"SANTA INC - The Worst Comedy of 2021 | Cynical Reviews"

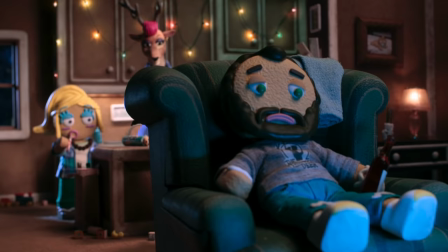[16:36]
And it was less of an earnest laugh, and more of a… Heh. This joke from episode 1 which caught me off guard.
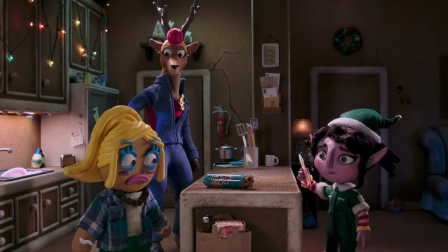[16:43] Don't yell at me in front of your friends! Then don't be a dumbass in front of my friends, dumbass!
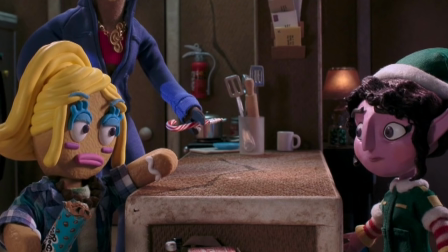[16:48] I thought things were better between you guys since the baby. What do you mean? They are!
Heh.
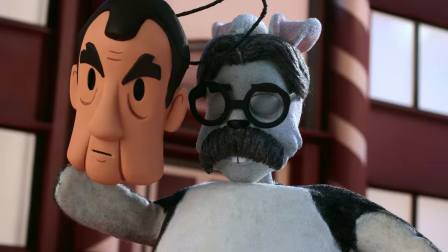[16:53]
As did this joke from episode 3.
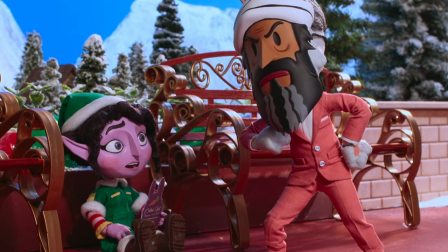[17:00] Osama... Bun... Laden.
Heh.
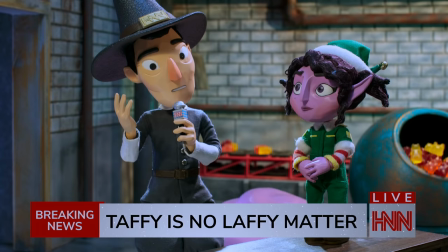[17:03]
It's played off as a terrible joke, which it is, but this Christmas Cracker-style humour is better than 99% of all the jokes in the series.
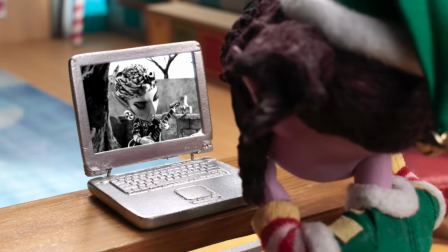[17:11]
Which should give you an idea of how bad this is.
Catching up on some porn, huh?
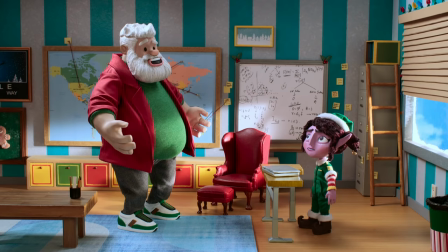[17:16] Uh, that's right boss, just porning it up at the office. Well, if you need to finish, you know, flicking it or whatever you're doing down there, you know, just slapping your flaps.
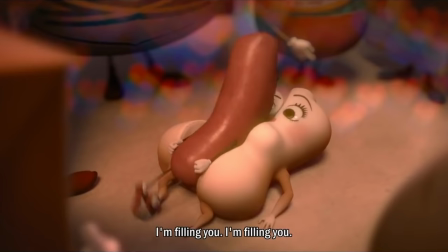[17:25] I can duck out, just let me know. Oh god, stop!
From the makers of Sausage Party is not exactly a ringing endorsement.
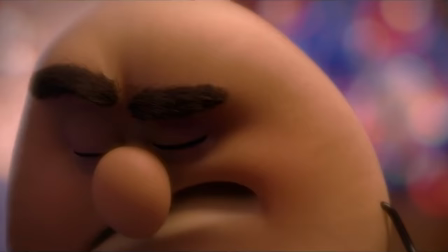[17:32]
Fans of Sausage Party will feel right at home, while everyone else will want to lace their mulled wine with cyanide.
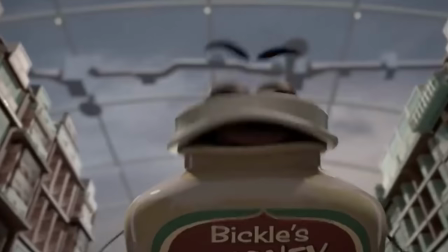[17:38]
Here's a scene from Sausage Party and a scene from Santa Inc. side by side in order to perfectly demonstrate this point.
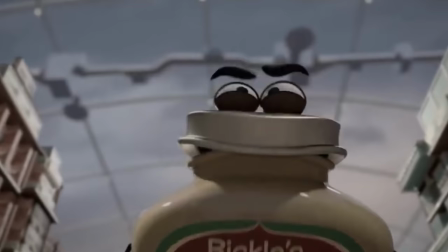[17:44] Great, my asshole! Everything we've ever known is a dirt-covered pile of shit, jacking off in our fucking faces.
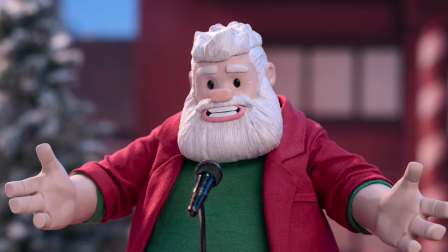[17:51] He fucked us dry, folks. I'm just gonna say it. The warning would have been lube, but he withheld that.
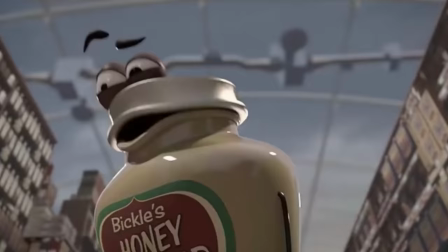[17:57] Covering our eyes with their cum, so cum-covered we can't fucking see!
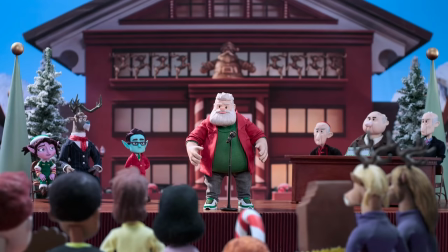[18:01] So, we are all chafed this morning. Super chafed. But, this rash will go away, just like Brent did.
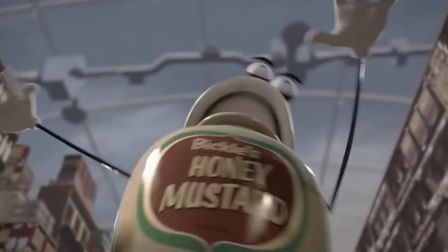[18:10] It won't spread from our nethers to cover our entire body. We don't know! We don't know they're jerking off into our eyes!
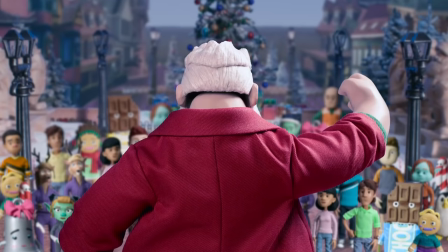[18:18] Our faces! We. Will. Recover. From. This.
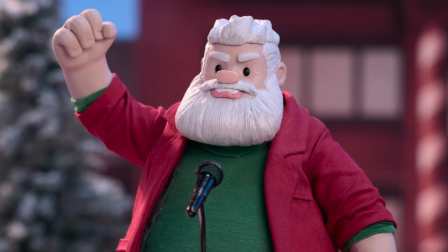[18:23] Un. Lubricated. Fucking. Brent. Gave. Us.
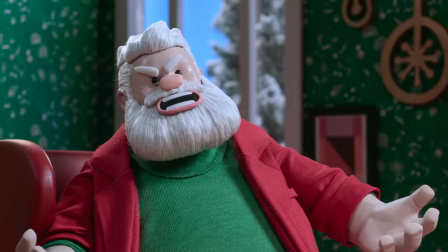[18:28]
It's yet another adult animated comedy that thinks that copious amounts of swearing, sexual references, and gross-out humour are by themselves adult and funny.
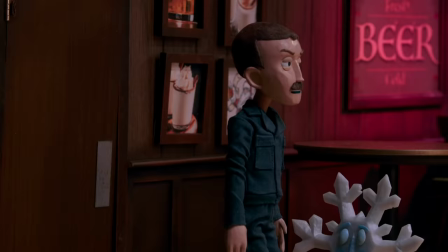[18:37]
Which they're not. And it's the same kind of adult humour you'll have heard countless times before.
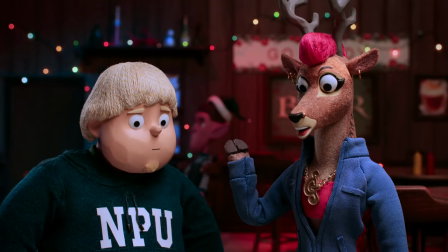[18:43]
Awkward, obnoxious, or weird sexual exploits.
Devin and I are dating. And fucking.
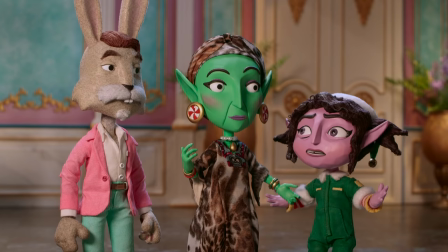[18:49] And fingering with an eye towards anal? Yes! TMI.
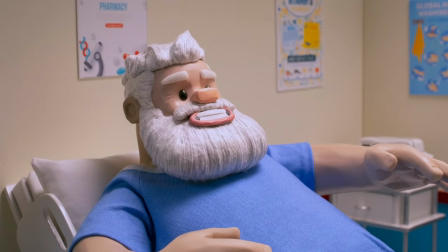[18:54] You see, Candy, earlier today I was going down on Mrs. Claus. Cunnilingus. She doesn't need this information!
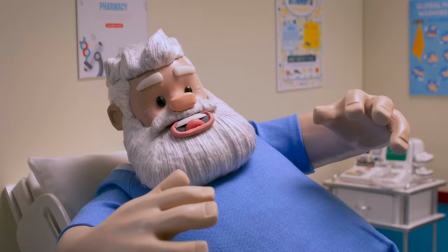[19:00] No, no, she does, and it's fine.
Look, Candy, it's just that to get my tongue at the right angle, I have to spread my legs like a dog would- Drunkenness,
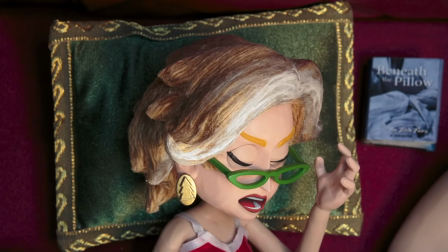[19:07]
fart jokes, swearing, rudeness disguised as wit, and so on.
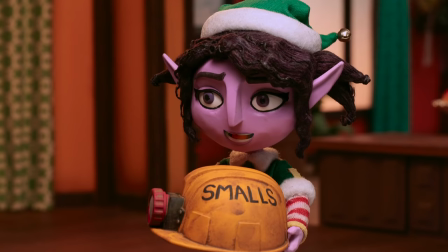[19:12]
Any of which might be fine occasionally in a proper context that makes them funny.
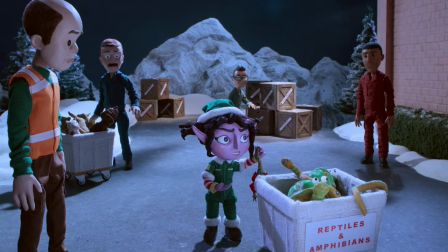[19:17]
But of course, they're sprayed around so liberally that they quickly overstay their welcome.
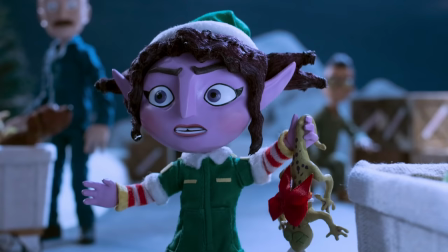[19:22]
In the opening of the first episode, they swear 5 times in 20 seconds to let you know,
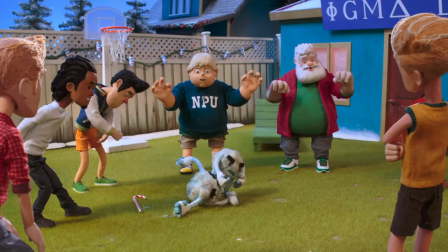[19:27]
OH YEAH, WE'RE AN ADULT SHOW, NONE OF THAT KIDDY STUFF!
Fuckin' shit!
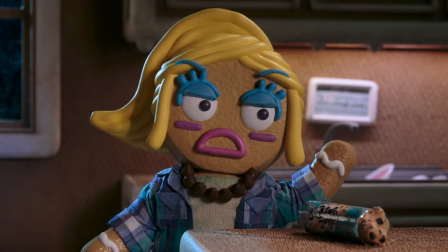[19:32] Bullshit! Fuck that stupid bunny!
What the fuck- And later in the same episode, they say the word bitch 16 times in one minute.
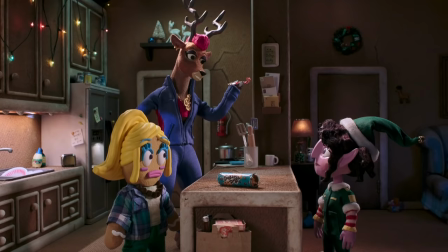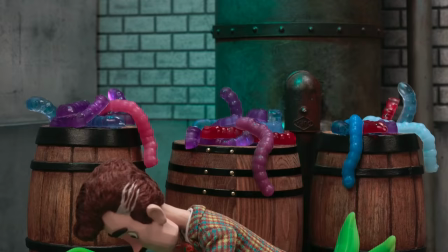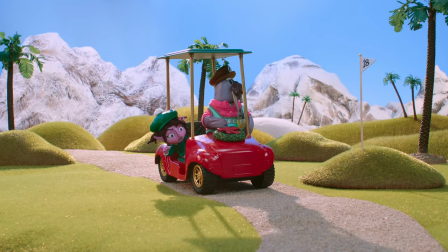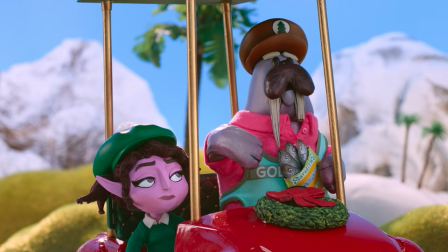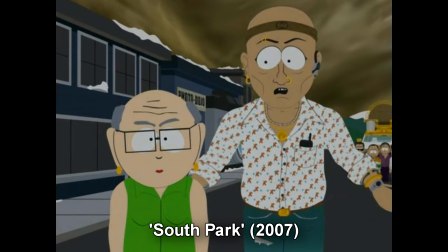[20:09]
Just to give you an instance of how this can work, in one episode of South Park,
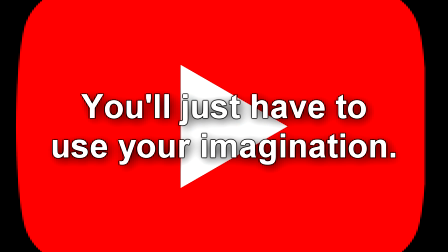[20:13]
Mrs Garrison and Xerxes are about to go in for a romantic moment, and then it abruptly cuts to them passionately scissoring.
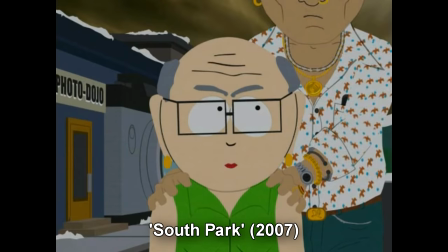[20:20]
It's this juxtaposition, and the throwback to an earlier scene in the episode, that makes this funny.
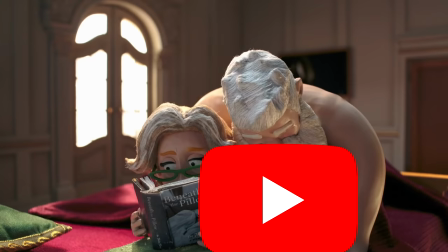[20:25]
In Santa Inc, we have a scene where one of the characters turns down another's offer of a date, then it cuts to Santa fucking his wife from behind while she just lies there and takes it.
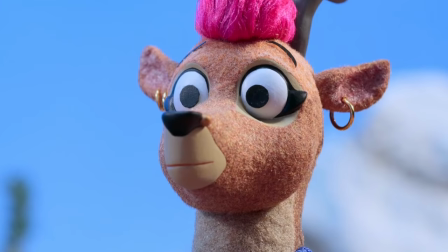[20:34]
These two scenes have nothing to do with each other, so the juxtaposition doesn't work.
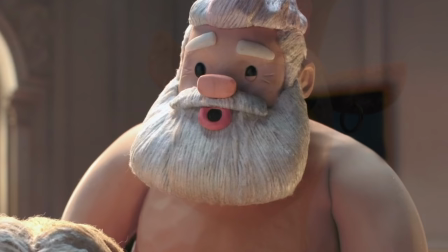[20:39]
And his grunts start playing before the scene transitions, so you know it's coming, and quite a bit of the shock value gets lost.
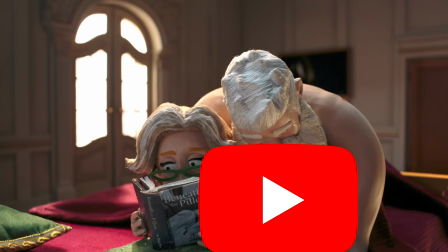[20:45] Oh!